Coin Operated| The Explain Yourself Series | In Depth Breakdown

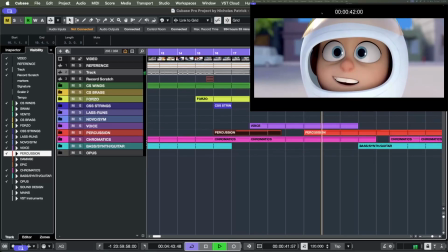And then I time these last two chords in the swell and the rise to his smile and him getting excited. Timing in film, telling the story is, it's what we're here to do.
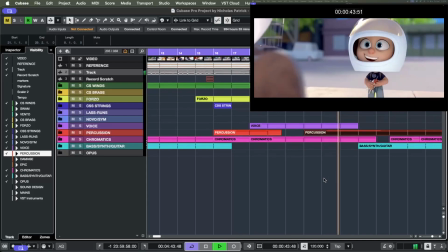So you have to write music that matches every little detail.
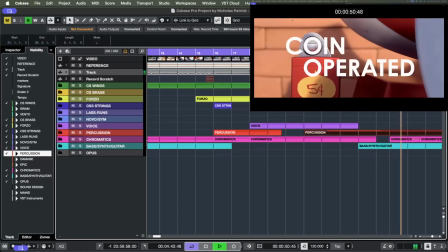And we break here for the little title sequence there.
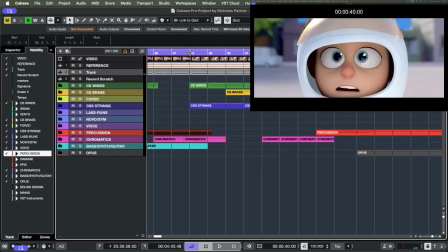Fun. Okay. So, ba-dum, ba-dum, a nice little closing ending, and
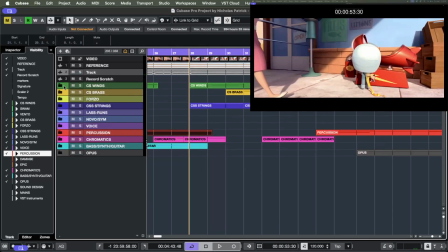so mother tries to rush him off, and I put in just a sad little,
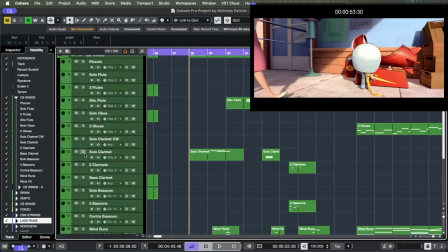it's really effective, just a sad little solo clarinet.
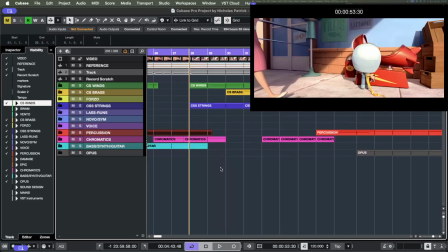It's really amazing how just a couple notes from the clarinet in the right register can sound sad. But I've got a playful little marimba to kind of balance it. The bum bum bum. That's the marimba there.
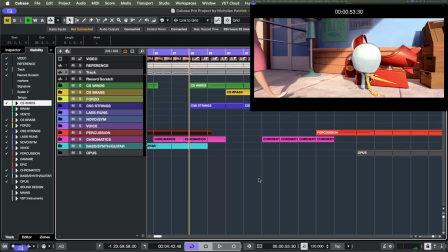I'm really doing a lot of Mickey Mousing here. You hear the flute run into the staccato from the trumpets when his eyes widen.
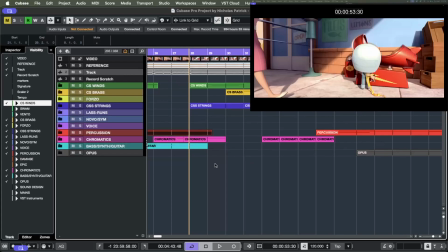Look closely how much I Mickey Mouse this. Every little thing that he does is Mickey Moused.
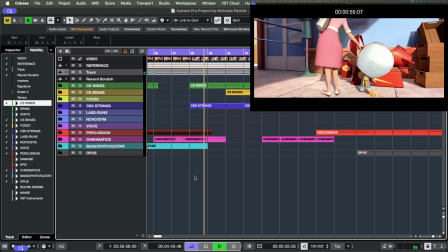His eyes.
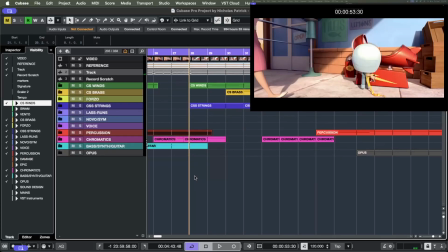Right. So he's like, "Wait, I have a quarter." Da da da. He remembers, and it's just kind of sticking with the space flight sci-fi thing. Da da da da. It's a little bit of a celebration.
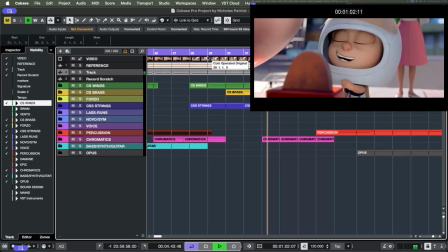Running over to it.
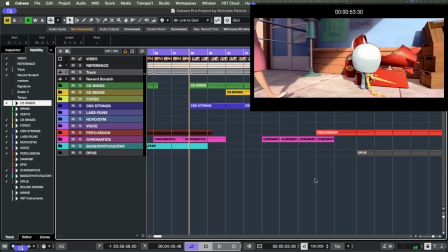Even his little feet kicking. So that bit of Mickey Mousing there, it just works really, really well.
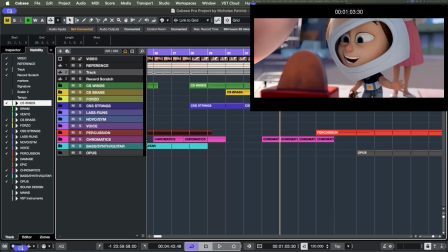I don't say this about all my stuff, but sometimes you just really knock it out of the park.
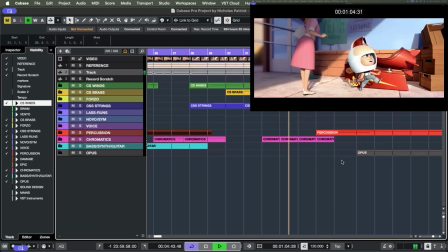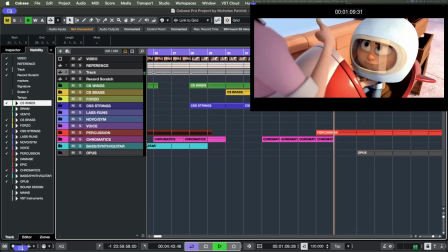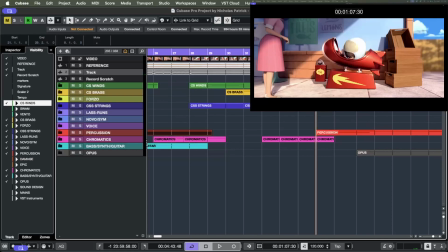So this little part, do do do do do do, this comes back later. So remember when he's an old man. A distant solo trumpet plays. It's the same melody and it's got the same percussion, but it's slowed down and a bit more serious.
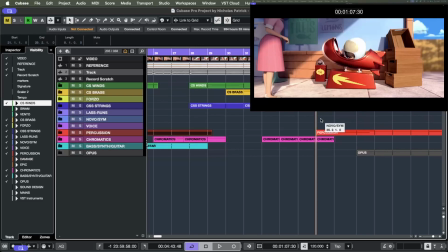I'll talk about that more later. Mom salutes him, right? It feels pre, space flight.
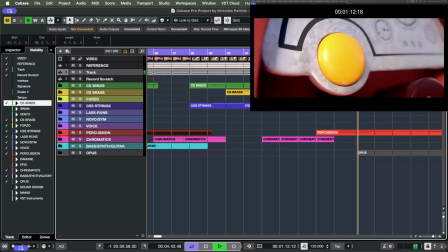Childlike way. All right, so we're coming back to those same tricks in this section. The tritone chord relation, it sounds very sci-fi futuristic,
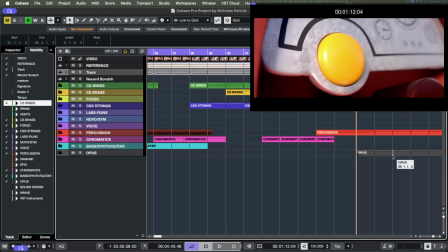mixed with chromatic mediants, which also in combination, it's just a winner for this style. Their go-tos for cinematic music. So let me play this through.
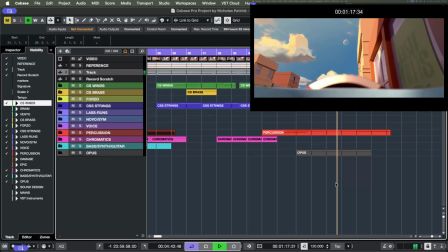What I'm trying to do with this big arrangement here.
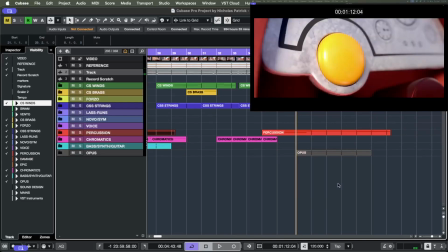So I'm trying to subvert the audience's expectations. Okay, so if you're an adult watching this, or even a savvy child, you know a coin-operated spaceship is not going to go to the moon. But the kid thinks it does, and I'm writing this from his point of view.